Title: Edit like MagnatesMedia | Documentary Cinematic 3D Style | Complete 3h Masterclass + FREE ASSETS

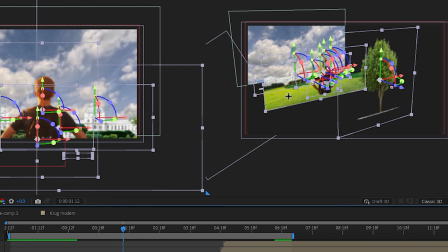980s
In Parallax scenes, which is basically every scene in MagnatesMedia style, the background is always placed the farthest from the camera,
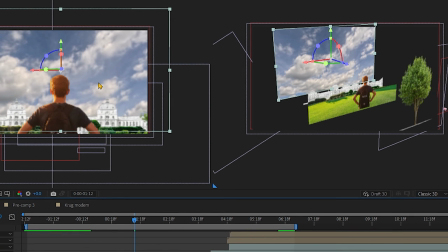989s
meaning the deepest in 3D space, and it's also the layer we scale up the most.
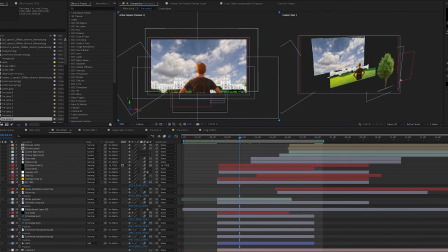995s
You scale it just enough to fully fit the frame and extend beyond the edges,
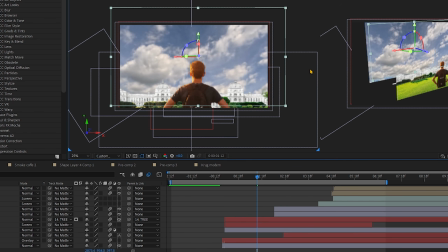1000s
so when the camera moves, the layer doesn't fall out of frame or appear too small.
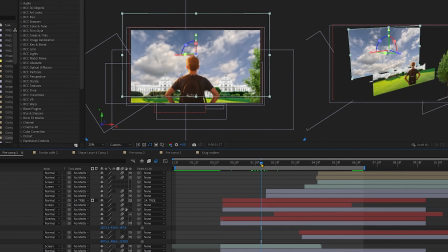1006s
The closer a layer is to camera, meaning the smaller its Z position value,
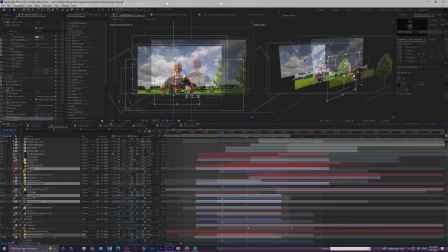1011s
the faster it moves and the more it reacts to camera motion.
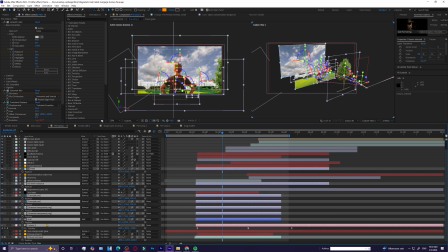1015s
The farther a layer is, the less it reacts, which is usually the background. That difference in movement between layers is what creates that parallax motion and gives this 2.5D or fake 3D depth effect.
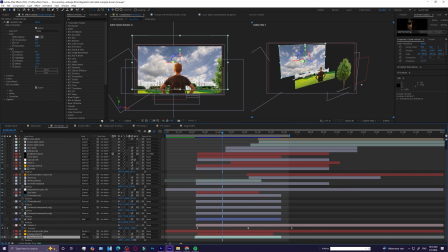1030s
Following that logic, in our project, if we open the position values, we can see that the clouds layer is placed far back at around 4.2K at the Z-axis. Then we have 2 university layers, which are closer to camera, at the same distance around 2.5K.
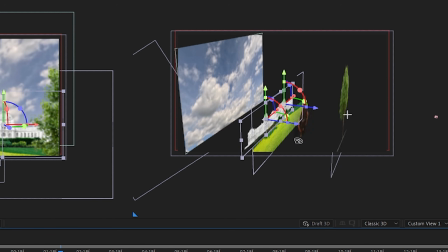1048s
The grass is slightly closer since it sits a bit more in the foreground, but the difference isn't critical. Don't stick with these numbers blindly, I'm just showing them to give you an idea of what we are doing, I'll explain later.
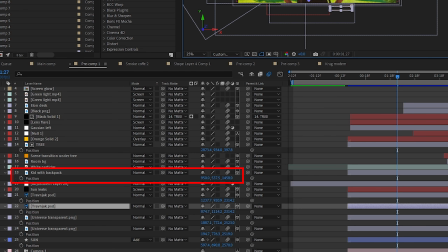1062s
The boy with the backpack is placed much closer compared to these layers,
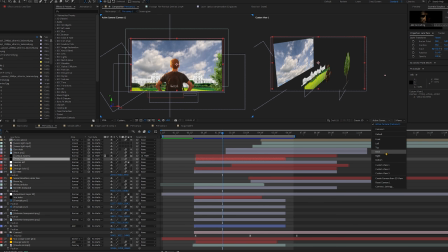1066s
because he's the main subject of the scene, and everything else is positioned relative to him.
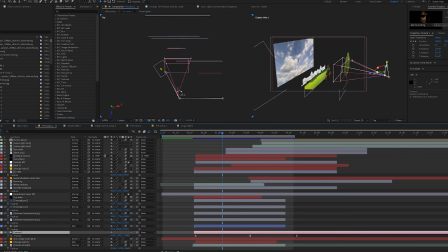1072s
Then we have the tree, which is extremely close to the camera lens. The reason for this is that when the camera starts moving to the right, when we switch the scenes, the tree is the element that needs to react the most to that movement and really sell the parallax effect.
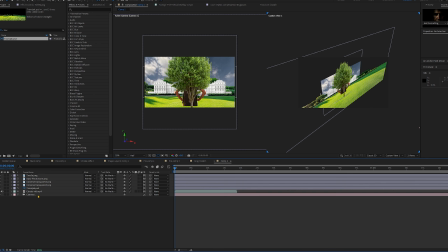1089s
Once you place the layers correctly along the Z-axis, the next step is scaling and positioning them so the scene looks natural and how you want.
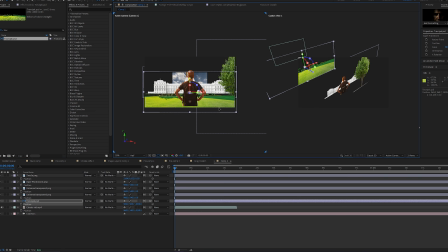1098s
As I mentioned before, you scale each layer just enough for the scene to feel realistic and to make sure there is enough space on the sides, especially along the axis the camera will move on, whether it's the X-axis, left or right, or the Y-axis, up or down. Now I'm going to be very detailed, maybe a bit boring,
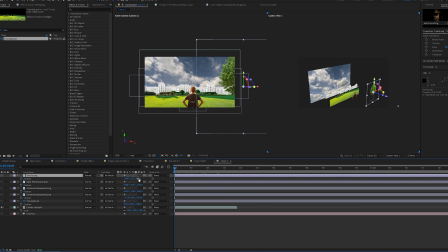1117s
but it's important that you understand how this effect works on this example, because later I won't go that deep every single time. We'll see this clearly on the example of the boy.
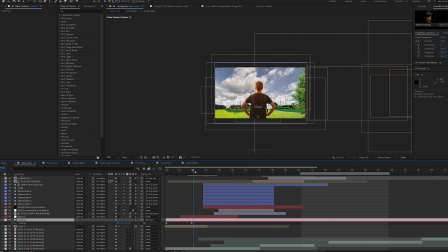1128s
When we play the movement, we can see that in the frame, right before the transition to scene 2, his elbow almost touches the tree.
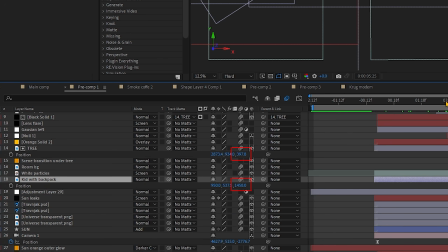1136s
That's because he's slightly further from the camera than the tree, which sits around 400 on the Z-axis.
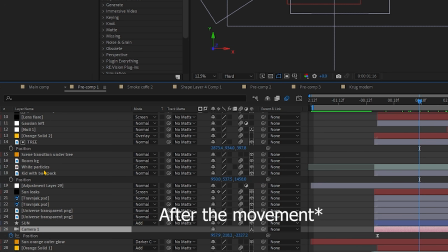1143s
As you can see, the camera itself is positioned roughly minus 2.7K.
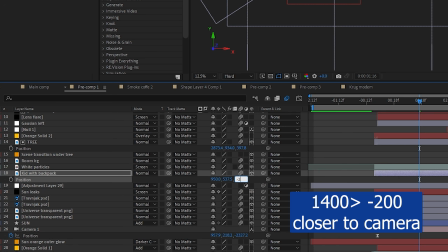1148s
Now, if we move the boy from 1.4K to around minus 200, just for example, on the Z-axis,
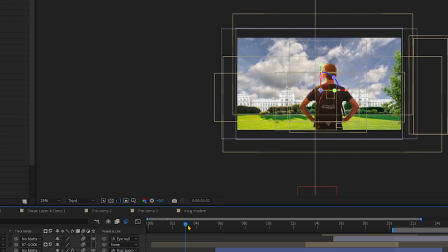1156s
scale him down and reposition him to look identical in the frame, then go back to the main scene and play the camera movement,
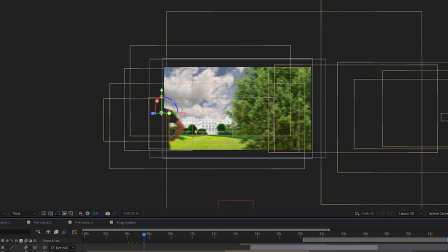1164s
you'll notice that he leaves the frame much faster.
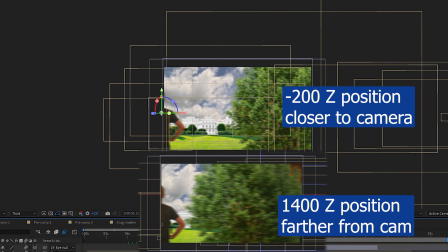1167s
His elbow disappears from the frame much earlier compared to when he was placed further from camera. So if we wanted to slow his movement down even more and make him overlap with the tree for a longer time,
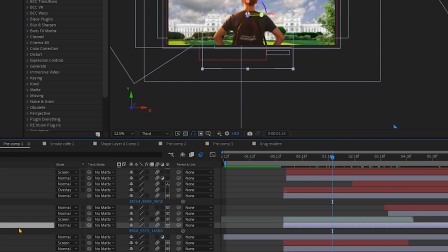1181s
we will push him deeper into scene and scale him up accordingly. So in short, if a layer is further back in the scene, it moves more slowly,
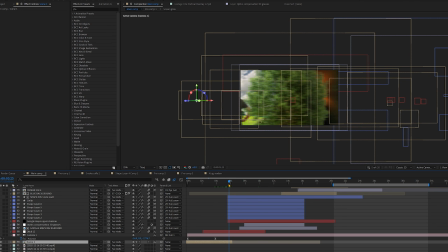1192s
enters the frame first, and leaves it last, depending on whether the camera is moving into or out of the scene.
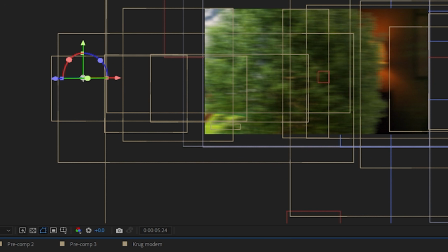1199s
If layer is closer to the camera, it enters the frame later, leaves it first, and moves faster through the space.
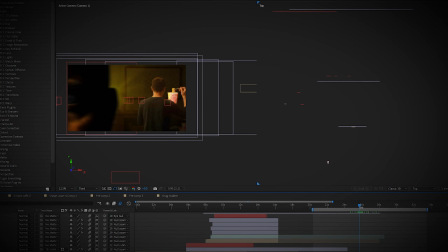1207s
If this feels confusing, rewind to scene 5, Boy with the Noodles, where I explain this in detail using 2 layers and camera movement. It's actually very simple to understand. Jump straight to this section if anything isn't clear.
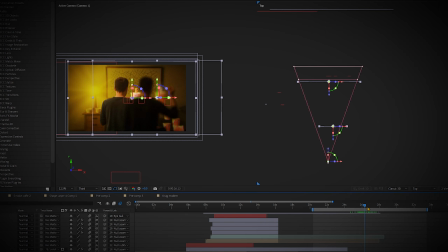1222s
It will be much easier when you get how the camera lens work in 3D space, because you need to understand that before you move on. Before we move on, there is one more very important thing, the layer order in the timeline.
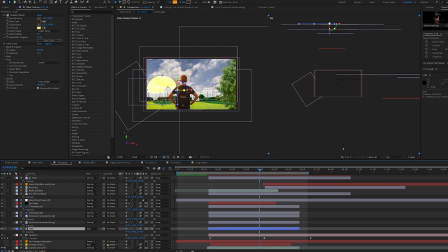1239s
If a layer suddenly disappears while you're adjusting the Z-axis, this is often the reason. Because you moved the layer that should be on top, below the other layer. It sounds trivial, but it could happen. Be mindful of the visual order and stack of your layers in the timeline, based on depth.
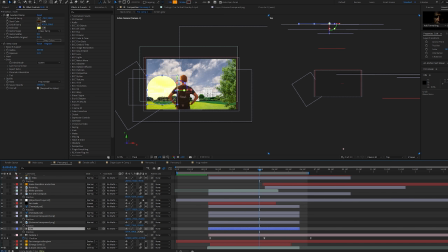1256s
Objects that are closer to the camera should be higher in the layer stack, while distant elements like backgrounds go lower. It doesn't always have to be that way, but it's a good rule to follow.
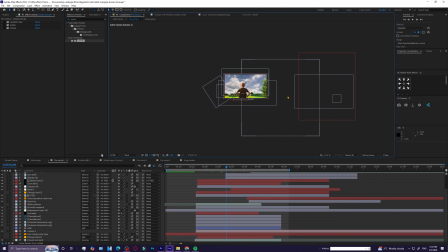1269s
After we finish positioning and setting up a scene, let's break down layer by layer and all the effects applied to them.
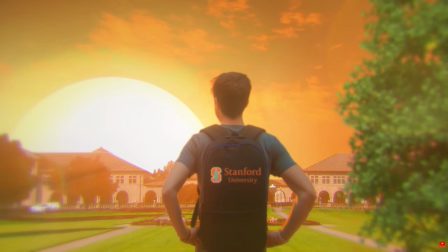1277s
When we look overall scene again, we can see that everything has its warm orange tone, the clouds, the buildings, even the bushes and the boy.
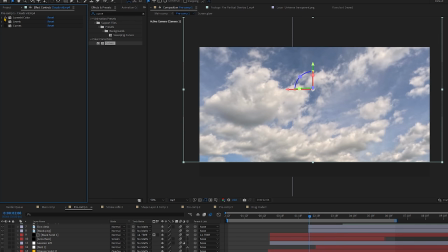1285s
We'll start with the clouds. I added a standard lumetri color with some tweaks in basic correction.
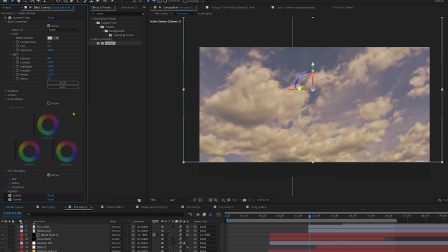1293s
This depends on your specific cloud footage, but to get this orange look,
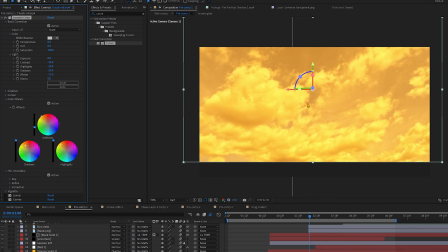1297s
we go down to color wheels and adjust all 3 wheels to reach the desired result.
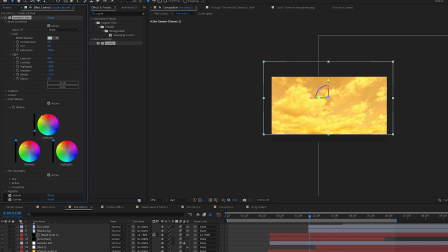1302s
As you can see, while I tweak them, the orange tone changes, something becoming more red or more yellow. You can also use levels and curves to dial the exact tone you want.
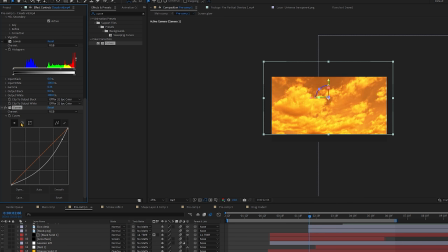1314s
Was it that apocalyptic scenario with stronger shadows or a slightly more faded version like mine? Literally make it however you like. It's all in these 2 or 3 effects. For the other layers, I basically only changed the color as well.
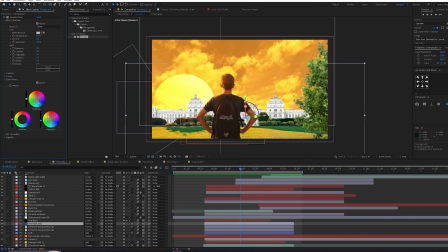1329s
On the grass, I slightly increased the temperature in lumetri color, or you can also do it with color wheels. Both work fine. While on buildings, I added a tint effect, blended it about 50% to give it that subtle orange
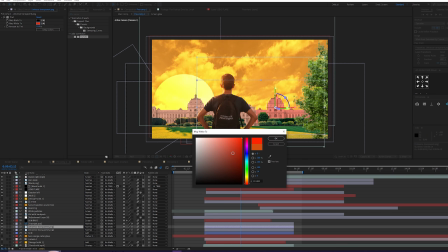1347s
reddish color to simulate the warm sunlight you can see on the original clip, like during the late afternoon or sunset.
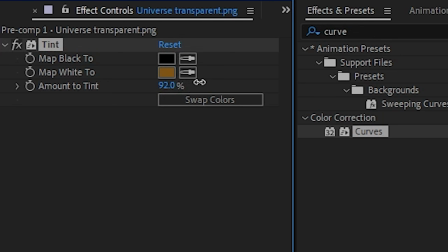1355s
Of course, you can adjust this to any tone you prefer.
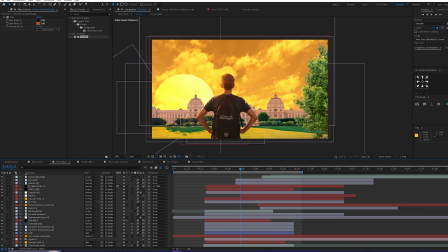1358s
Now that we covered the basic layers in this scene, there are 3 more elements we need to create before moving on the final touches and extra details.
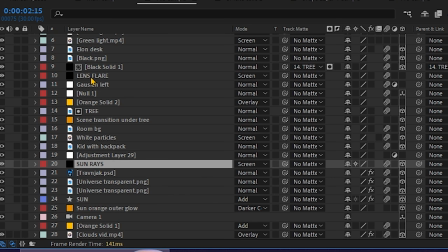1367s
Those are, of course, the sun rays, and the lens flare reflection from the sun.
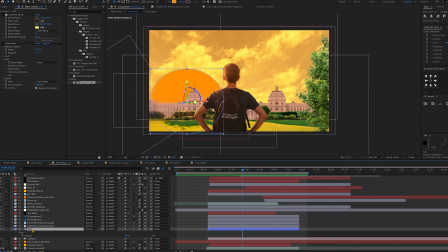1373s
Let's start with the most important, sun. Let me isolate the layer so you can see it, which in my opinion looks really good.
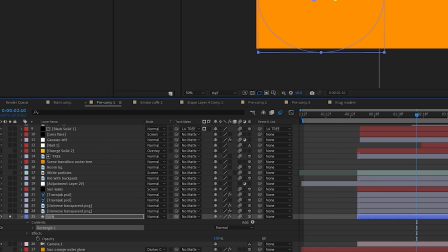1381s
This is made by creating a simple ellipse shape, placing it behind the university buildings layer,
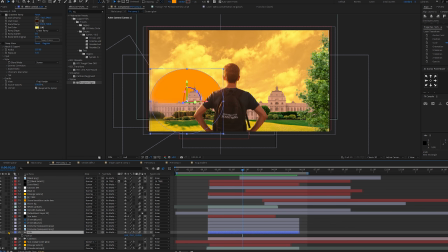1386s
both in the timeline and the 3D space, so the effects don't overlap, and then scaling it up.
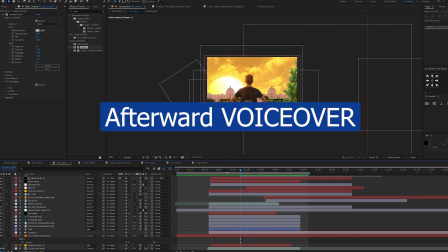1394s
By the way, while recreating the sun, I decided to make a few small changes to the clouds in background so we can get that blended look like in the original clip.
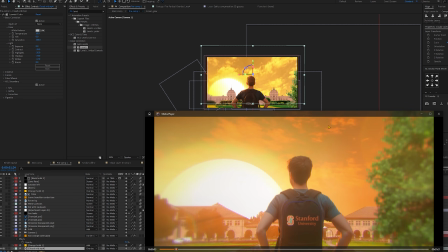1404s
Wait a second so we can see, yeah, you can see the difference. We achieved this by lowering the contrast and slightly reducing the whites, because the clouds create too much separation and end up looking too colorful.
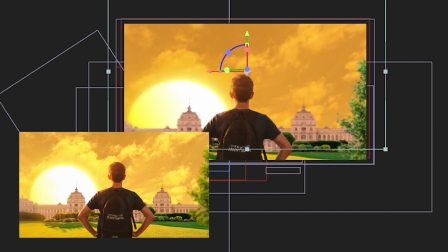1418s
I think it looks better this way.
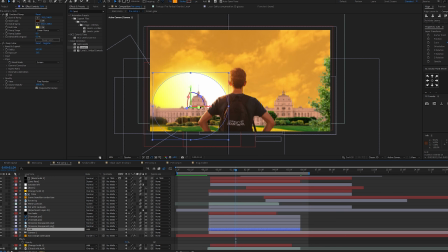1421s
Also, since I had to record another voiceover anyway, I want to mention that the sun isn't a perfect circle shape. As you can see, its width is slightly larger than its height.
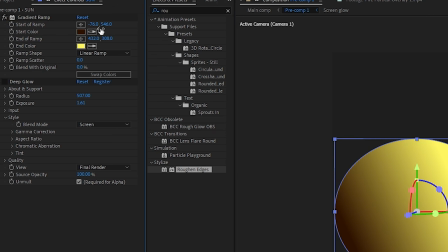1435s
I added a gradient ramp with a dark, deep color on the left side and a bright yellow on the right. This is important because when we add a deep glow on top of that, to get that shine, it tends to wash out colors, and we need that slight color difference on the left side like in the original clip.
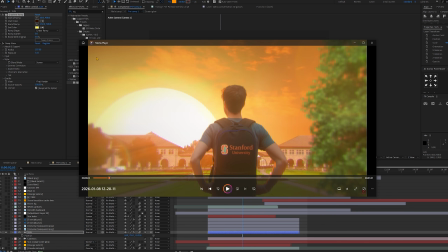1454s
As you can see, deep glow is set pretty strong, a radius about 500 to create that glowing halo effect, and exposure at 1.6 to control the brightness of the sun's core. In the reference clip, the sun itself is very bright and almost white.